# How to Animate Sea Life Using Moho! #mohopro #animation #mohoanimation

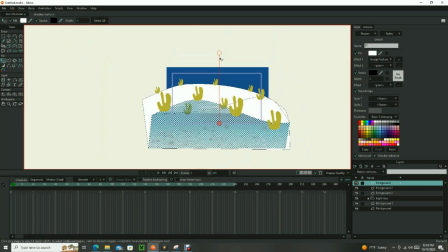[4:08]
Next, resize and reorient the image to the shape.
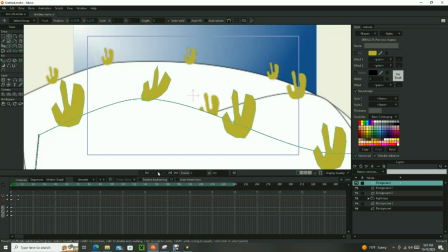[4:14]
Once you've completed your foreground shapes and the items that appear on the foreground, it's time to animate them. First, use point animation to create a swaying effect with the plant
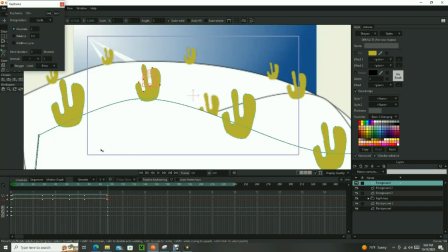[4:24]
items on the ocean floor so they appear to move back and forth with the ocean current.
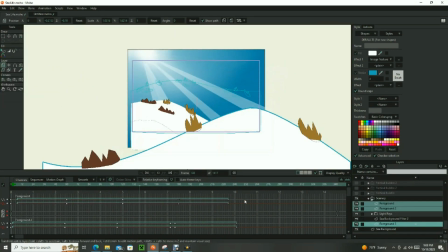[4:29]
Next, cycle the animation so the plants continue to move throughout the length of the animation.
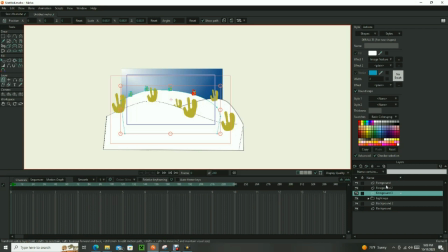[4:35]
Finally, animate the foreground layers so it appears that we are moving forward in the ocean.
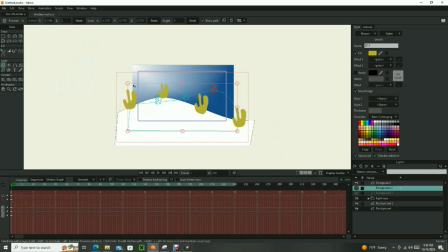[4:40]
The layers will start off in the distance and gradually get bigger as the viewer approaches, until the layers drop off at the bottom of the screen.
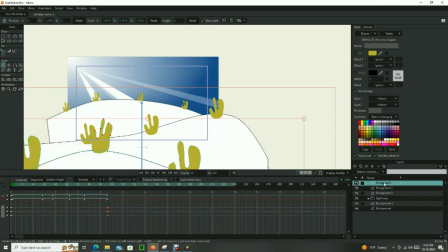[4:49]
And here is where we will use the filter layer that we made previously. to achieve the effect that the distant hills are less visible than the closer hills,
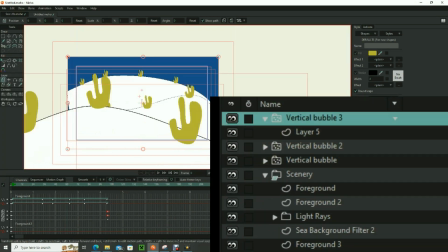[4:58]
and to keep the hills at the correct layer depth, we need to group the foreground layers, the light ray folder, and the filter into one folder.
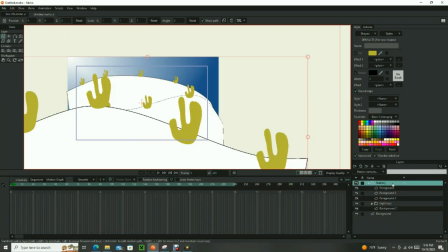[5:06]
Using a newly created master folder, double-click on the layer,
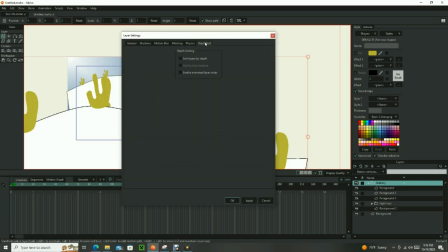[5:10]
go to the Depth Sorting tab, and click the box that says Enable Animated Layer Order.
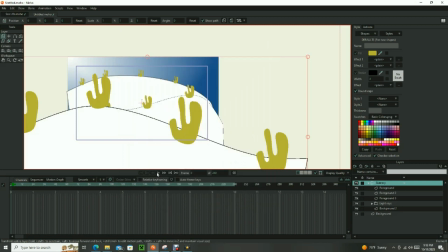[5:16]
Now you can reorder the layers as the animation progresses by placing the distant foreground behind the light rays and the filter.
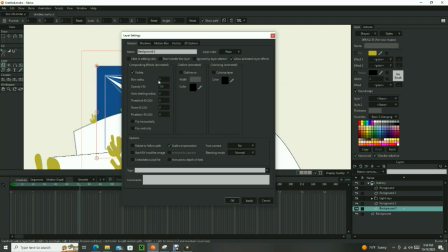[5:25]
Animate the opacity of the filter to gradually reveal the distant hill as it moves closer in the ocean. The filter will start as a solid color and become fully transparent as the hill approaches.
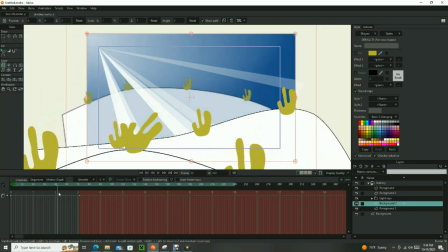[5:38]
The scenery is now complete. The next step is to create the characters, which will be fish in this case.
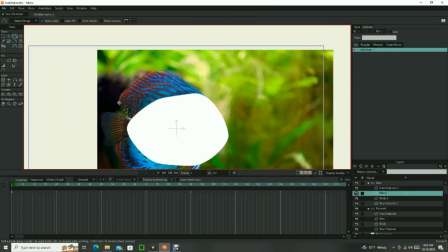[5:46]
In this animation, my fish swims both sideways and forwards,
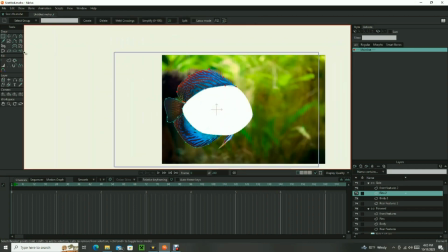[5:50]
and so to make the fish, we are going to draw a side view of the fish and also a rear view.
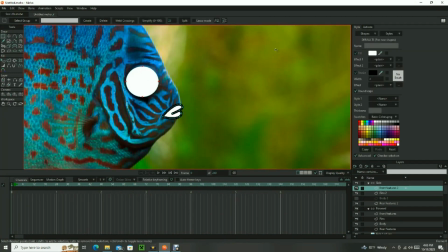[5:56]
These views will be embedded in a switch layer so they can be used interchangeably.
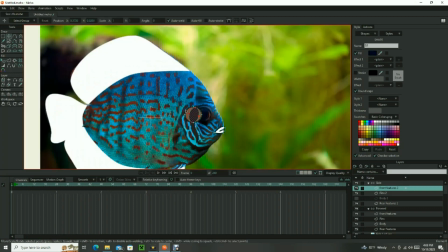[6:01]
Draw each view on separate vector layers. Once both fish perspectives have been drawn, change the colors of your fish parts as needed.
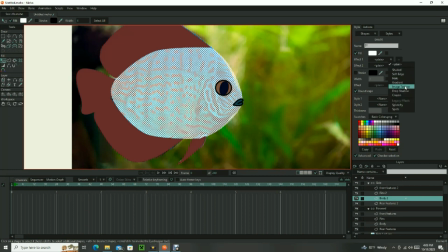[6:10]
Or in this case, use a texture just like we did with the ocean floor.
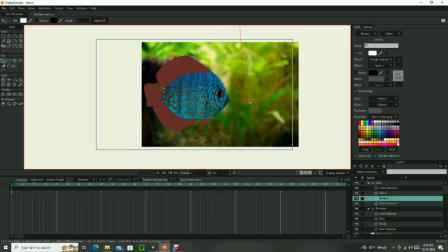[6:14]
One thing to note if you choose to use a texture with your character shapes is that you will have to add a
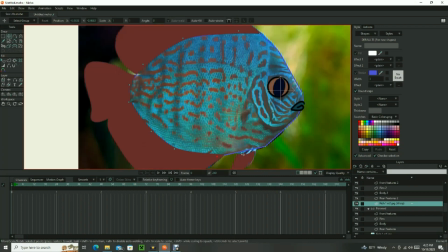[6:21]
smart warp mesh layer so that the image being used can be manipulated when the fish bends or moves.
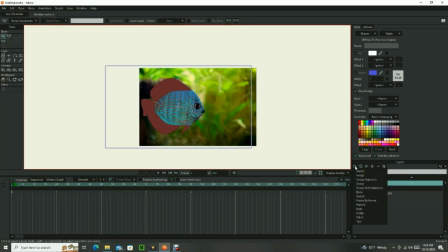[6:27]
Add both of these fish drawings to a separate bone layer. Next, create a switch layer and add both bone layers to this switch layer.
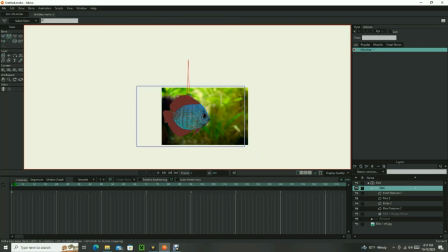[6:38]
Now we are going to make smart bone controls to operate the movement of the fish with both views. Start with the side-facing fish. You may have to right-click the switch layer to make the side-facing fish visible instead of the rear-facing fish.
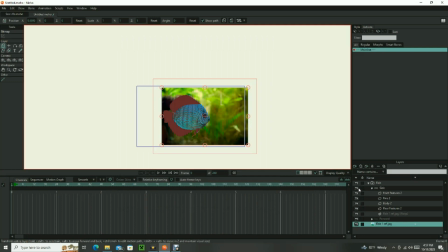[6:53]
Once you have the correct view selected, add a master bone to this bone layer simply for reference,
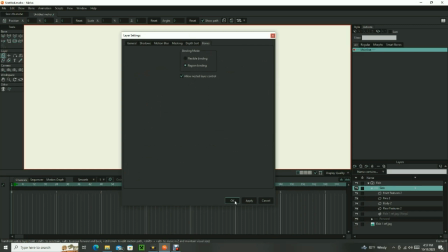[6:59]
and then add two more bones, one for controlling the front and one for controlling the tail.
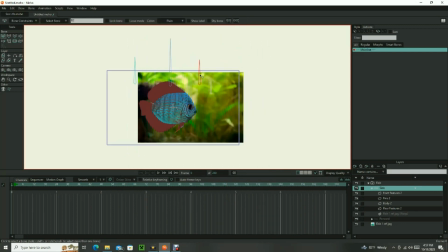[7:05]
Select the front bone and in the Actions window, click New Action, or you can go to the Bone menu and select Make Smart Bone Dial. The action window comes up. Rotate the bone 90 degrees using the transform tool.
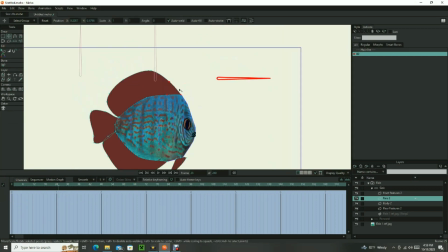[7:20]
Adjust your artwork so that the front of the fish appears to turn towards the viewer or away.
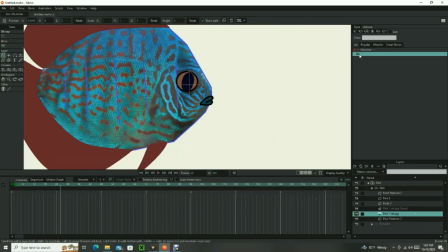[7:26]
Once finished, on the action timeline, go to frame 25 or so and rotate the bone to the opposite direction.
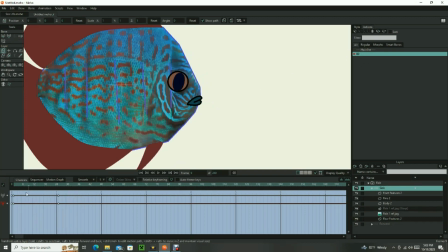[7:33]
Adjust the artwork so the front of the fish appears to turn in the opposite direction.
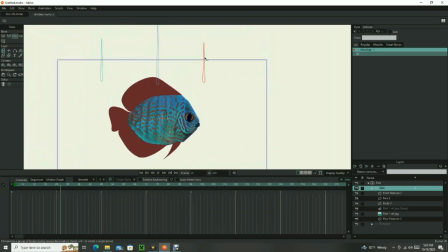[7:39]
Now you can double-click back on the main timeline and see how your bone controls work. Complete the same process with the tail of the fish, and then do the same thing with the rear-facing fish.
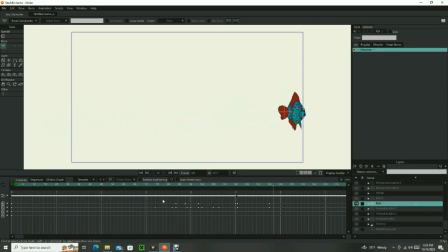[7:52]
Once finished, you can now animate your fish on the timeline by operating the control bones and moving the switch layer.
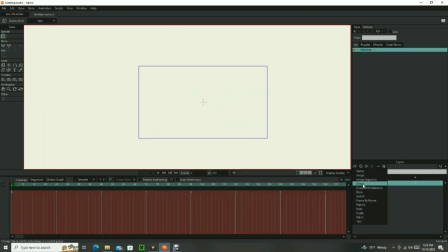[8:00]
The project is nearly done. The last step will be to create some bubble effects. To achieve this, we will use several particle layers. First, let's add some bubbles that come up vertically from some of the plants on the ocean floor.